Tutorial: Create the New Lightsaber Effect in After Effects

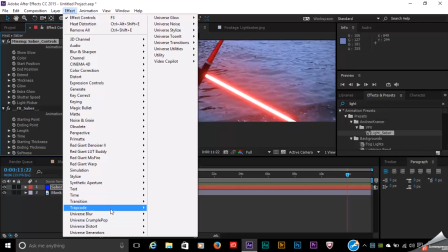[4:05]
We could add the effect from the distort category called turbulent displace down here.
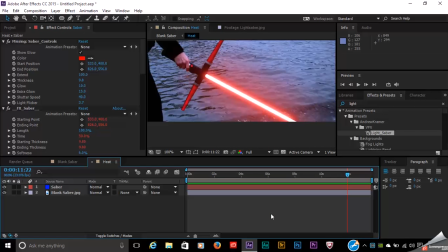[4:12]
But Video Copilot has a really cool plugin called Heat Distortion, which originally shipped with their Jet Strike 3D model pack, but I think now they're selling it as a standalone plugin for like 25 bucks, pretty cheap. Again, follow the link in the description.
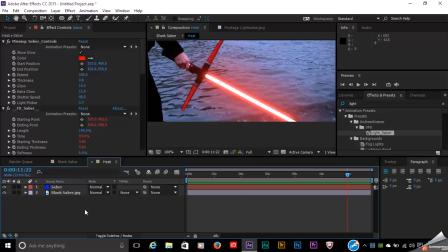[4:24]
That will help us streamline that entire process, but it's important to note that Heat Distortion must be applied to a footage layer. So we do have these two layers right here. If I were to apply it to an adjustment layer, it wouldn't work. If I were to apply the heat distortion layer to my solid layer, it wouldn't work. You'd do some really wonky things.
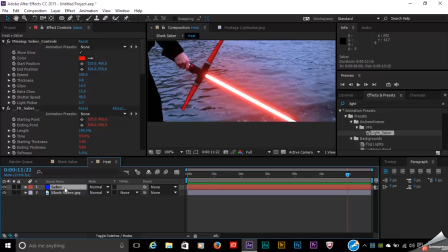[4:44]
So in order to get both of these layers, the solid layer and our footage layer, to behave as a single footage layer, we would just have to pre-comp it.
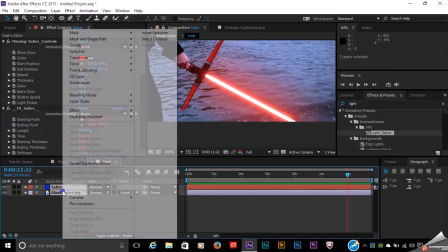[4:53]
So you can just go ahead and select both of your layers, right-click on it, and go to pre-compose. which
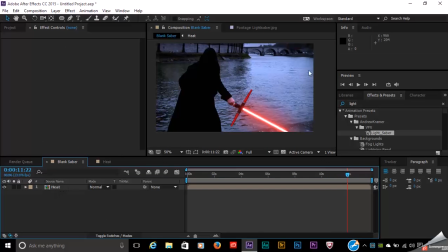[4:59]
I've already done. We've got now this other pre-composed footage layer with my lightsaber here. Now, all we need to do now is apply the heat distortion plugin. So heat distortion is really cool.
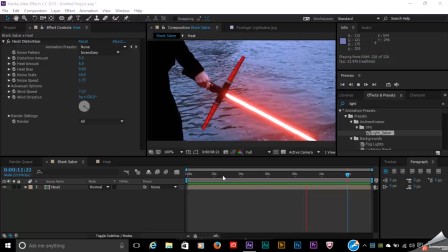[5:11]
It takes a lot of things like fractal noise and distortion and blurs and that type of thing, and it just throws it all into one plugin and allows you to control all these things with a few simple sliders. Now, there's three different settings that you can do up here: smoke, fire, and sedentary.
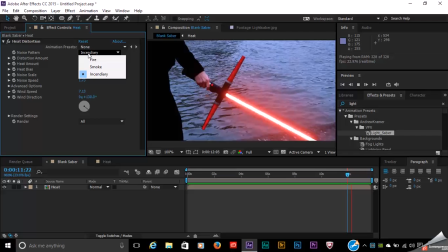[5:26]
Now, the sedentary is the one that I chose, and I think that's the one that looks the best with this particular effect. The other thing to take a look at is your wind direction. If we go back to our original reference shot right here, and I know this is a still image,
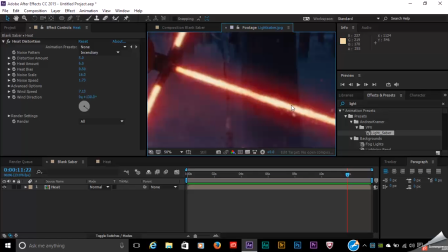[5:39]
but if you look at the video clip, it looks like energy is just being emitted from the handle, going in the direction, moving away from the handle. So in the case of this long end right here, it just looks like it's kind of shooting right out of that handle.
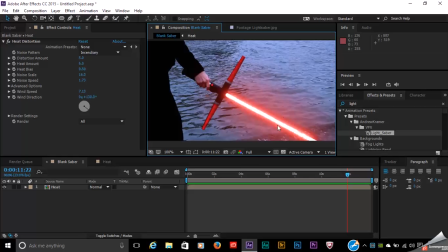[5:51]
So because the lightsaber is kind of pointed down here towards the right of the frame, I've got my wind direction headed in the same direction. So again, if I hit play right here, it'll look as if it's just coming out of the handle and moving in that direction. Jaggies up the edges of the lightsaber and gives us that distortion around the end.
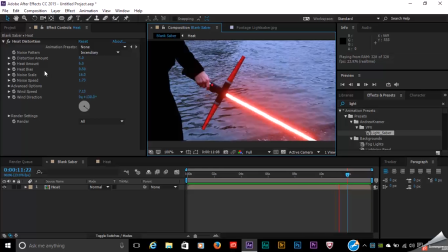[6:11]
So if you take a look at the settings over here, the distortion amount's relatively low. That's actually lower than the default value of, I believe, 10. Heat amount has also been greatly reduced. Noise scale has been reduced. The noise scale has been reduced big time because we want everything to look relatively small coming through here.
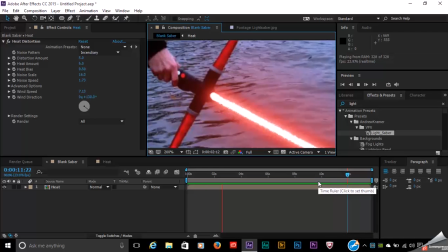[6:28]
We don't want big, huge blotches. If the blotches are too big, it's going to look like the lightsaber is basically turning on and off in certain sections of the bar here.
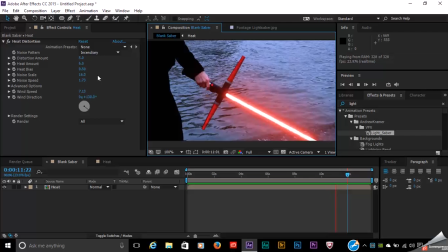[6:37]
So this is basically what we're looking at right here for basic settings. The other thing that's really nice to know about the heat distortion plugin, or any plugin for that matter, is if you have your animation presets handy, you can always save your current settings as a preset.
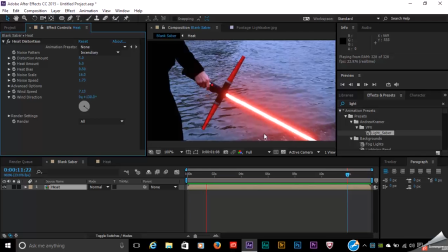[6:51]
So that way, if you ever need to create this effect again, or if you're going to create a scene that has more than one lightsaber, you can apply the same settings to both lightsabers.
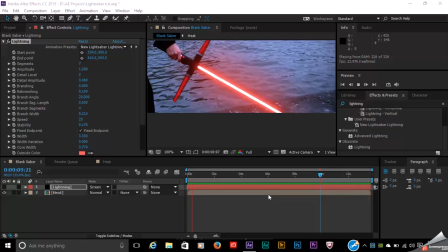[7:00]
If you check out some of the reference shots online, the trailers, you may notice that the new lightsabers have an almost electric type feel to that, and a lot of that has to do with the sound design. But After Effects has a couple of different lightning effects, one called Advanced Lightning and one simply called Lightning.
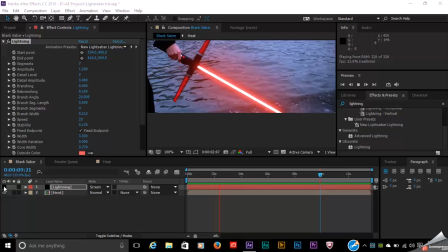[7:14]
So another thing I did is I threw the lightning effect on here to give you a feel for what that might look like. It too has start and endpoint parameters, so you can simply click on your frame where you want the effect to start, and then click someplace else in the frame where you want the effect to end.
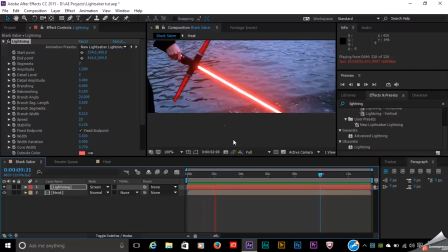[7:29]
And then a lot of these are very self-explanatory parameters that I did just to add a really subtle effect. You can kind of see it flickering on and off as we travel down the beam right here. But anyway, that might be a real subtle addition to this effect that may suit you.
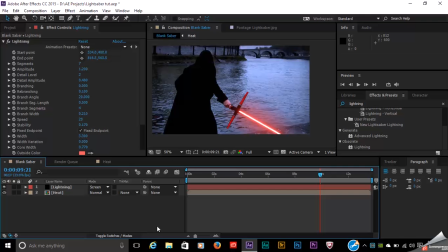[7:44]
All right, let's bring this all together with a grade. I'm going to hit Control-Alt-Y to create a new adjustment layer.
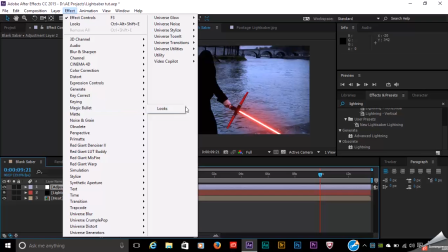[7:49]
Go up to Effect, and Magic Bullet, Looks. Open up the Looks Builder by hitting Edit.
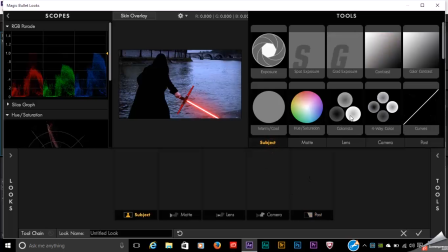[7:57]
And let's go to the Subject category. We'll go ahead and throw Colorista on there.
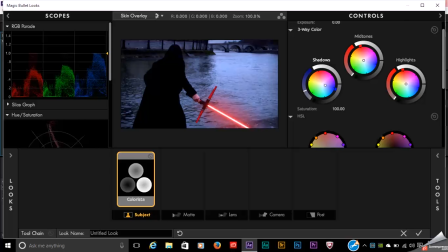[8:02]
And let's definitely cool off the shadows. And the reference shot was in the forest in the winter. They had a very cool look to it. Drop it down here.